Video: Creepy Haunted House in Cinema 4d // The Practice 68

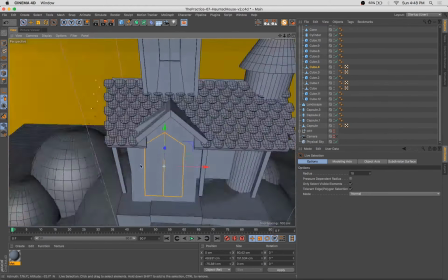4:38 Just rescale that geometry so it fits nicely.
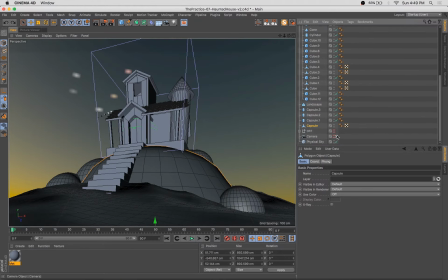4:44 You're seeing what I'm doing here. I think I do it for the door, and I'm positive I do it for the details around the windows. Is what I'm really doing is I'm just grabbing a bit of the geometry that's close to the area where I want to add that detail,
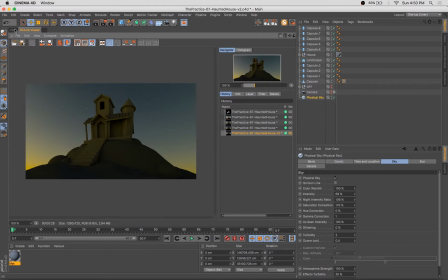5:00 and I'm just copying and pasting and removing everything except for one plane that's really close to where I need it in the end.
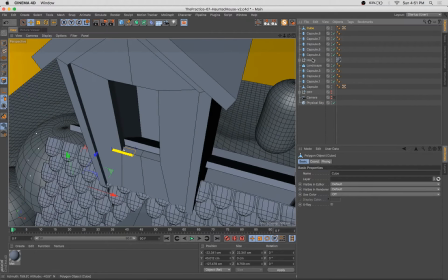5:06 You can see I'll start doing that here. So I've deleted everything except for this one plane, and I just extrude that up.
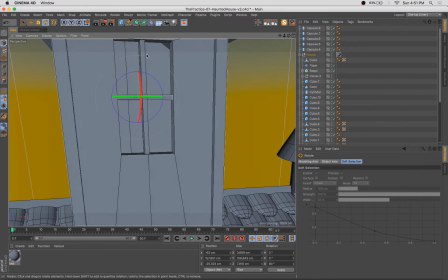5:11 And since it's such simple geometry, instead of adding another primitive, I just go ahead and, you know, use the geometry that's there.
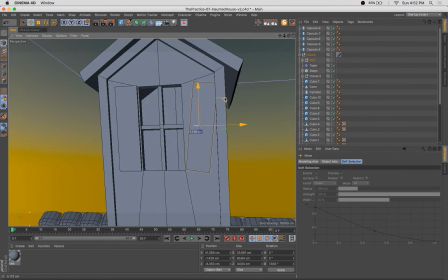5:19 Because I think I would have spent more time repositioning primitives than I would have just, you know, creating a new extrusion.
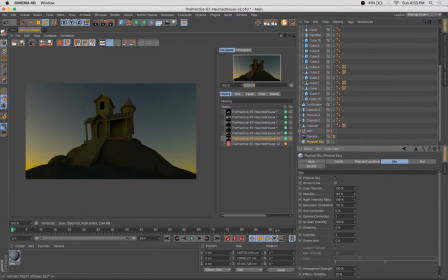5:25 So there you have it. Some details, some shutters, and some mullions, I think you call them.
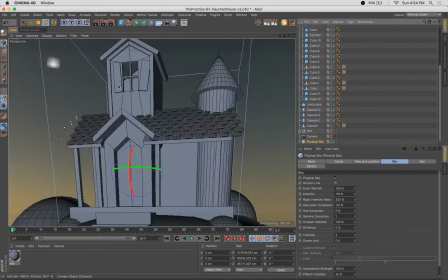5:35 And everything's looking a little bit sort of clean and plumb and at 90 degrees.
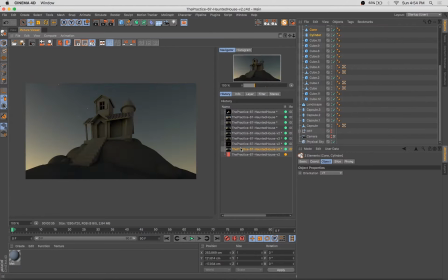5:41 So as we go through the video here, you see I start rotating things.
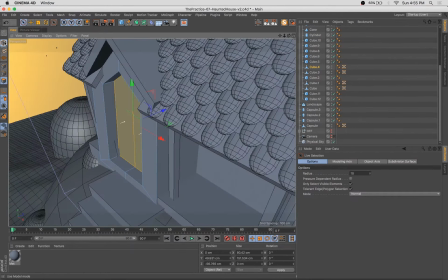5:45 You see that one shutter's a little bit off, and nothing gives a haunted house more of a haunted house feel than, you know, some boards missing,
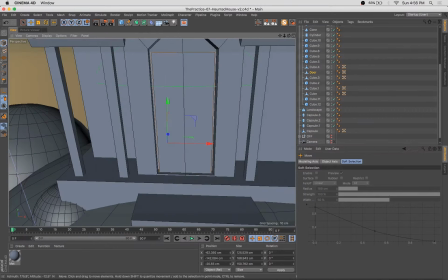5:54 disrepair, shutter hanging off kind of crooked. So we go through and do a bunch of that stuff as well.
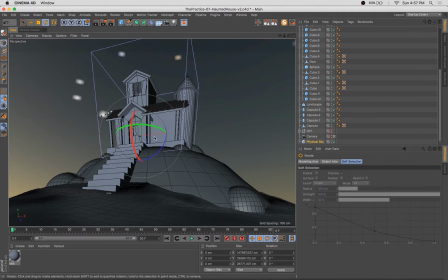6:05 You notice as I'm going through here, some of the geometry, when I go in and edit it in plane or vertex mode, it looks off.
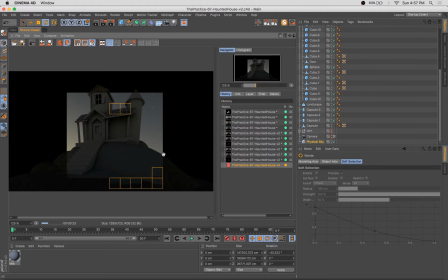6:14 And that's just because
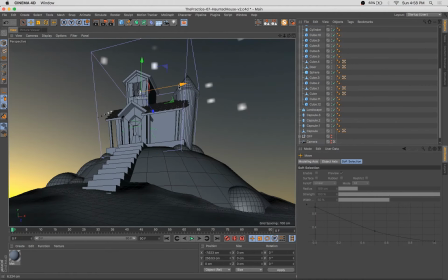6:17 when you have geometry selected and you're not in object mode, the deformers won't be active.
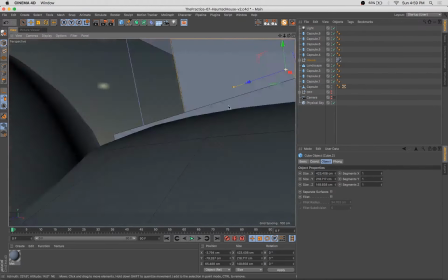6:24 So that taper deformer is temporarily disabled on the geometry that I'm selecting and working with.
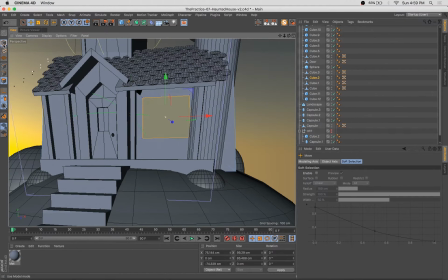6:31 So you see, as I deselect it, it sort of snaps back into the position that I want it in.
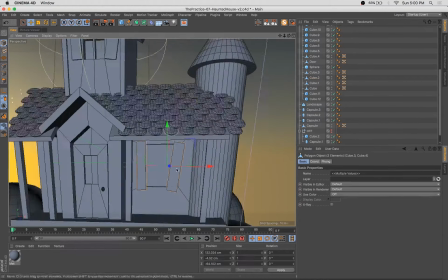6:36 But I'm doing a little bit of guesswork here as I'm repositioning and extruding geometry without the deformer being applied.
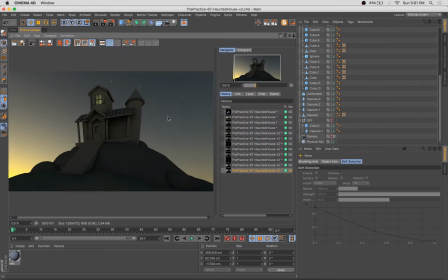6:45 So you'll see that sort of go back and forth. And what else, as we're looking at these renderings now, what else says
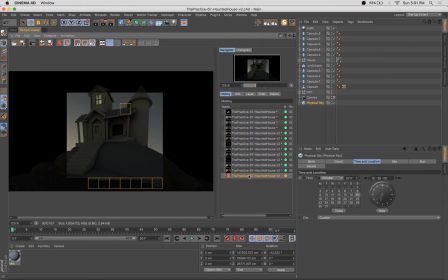6:53 creepy haunted house more than a single glowing window up in the highest floor?
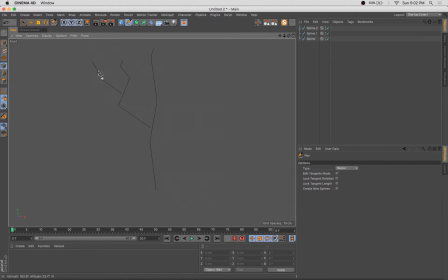6:59 So we're going to throw one of those in. And I felt that the environment needed a little bit more detail. So at this point, I'm going to start, you know, roughing out a tree. And what I like to do a lot of the times is draw all of my splines.
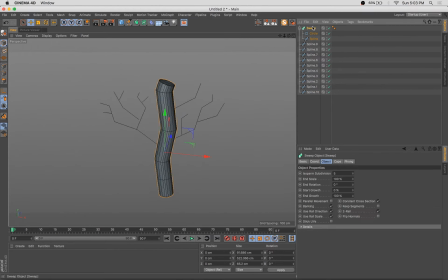7:12 If I know that I'm going to wind up doing a ton of sweep NURBS, I'll just draw all my splines in one shot since I have the tool open. And then you can see here, I'm just copying and pasting the sweep with a circle spline already inside of it. So it makes just putting this tree together a lot faster. Playing with
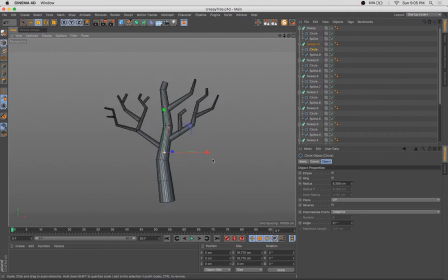7:33 some of those sizes in the details tab, and that allows me to get a nice taper on some of these tree limbs. And I'm just repositioning and copying and pasting and really filling the tree out a bit. There we go.
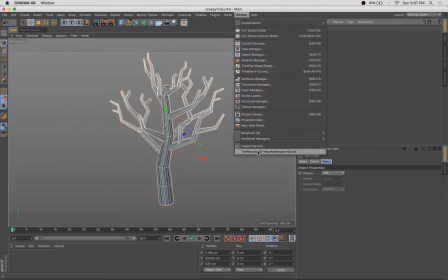7:49 Looking creepy, right?
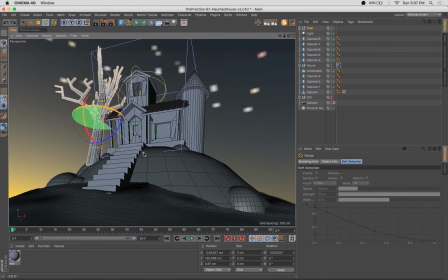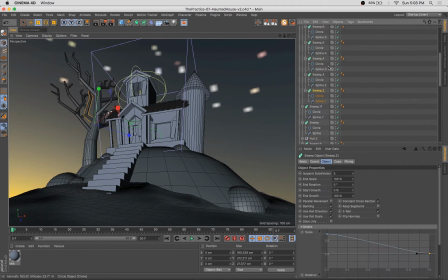8:00 So you can see, you know, the tree looked good in the empty file I had it in,
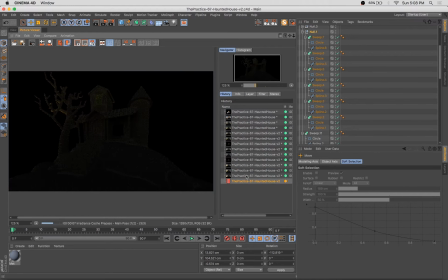8:05 but after I brought it into this new scene, I felt like some of the limbs weren't really helping the composition. So as you can see, I'm sort of tweaking the position of some of those, making sure they work visually.
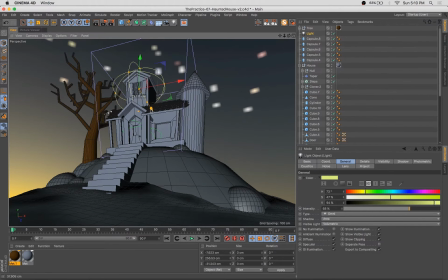8:17 Tweak, tweak, tweak, tweak, tweak. Adjusting the visibility of that light up there.
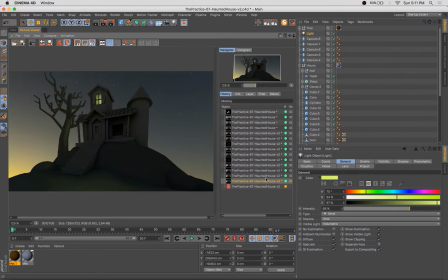8:25 We go ahead and add some volumetric lighting to that as well. Make it kind of yellowish and creepy.
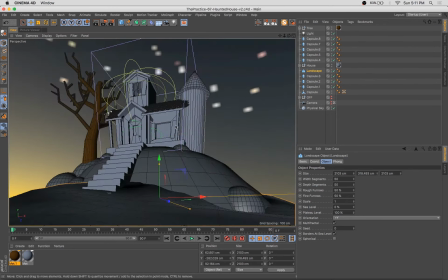8:34 Here we go.
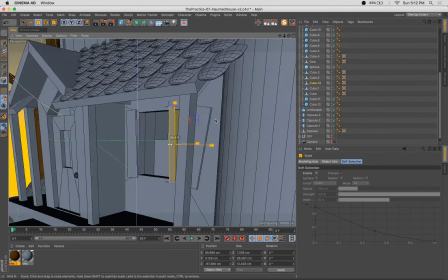8:34 Now we're just extruding the edge of that existing window pane up and using that to create the little mullions.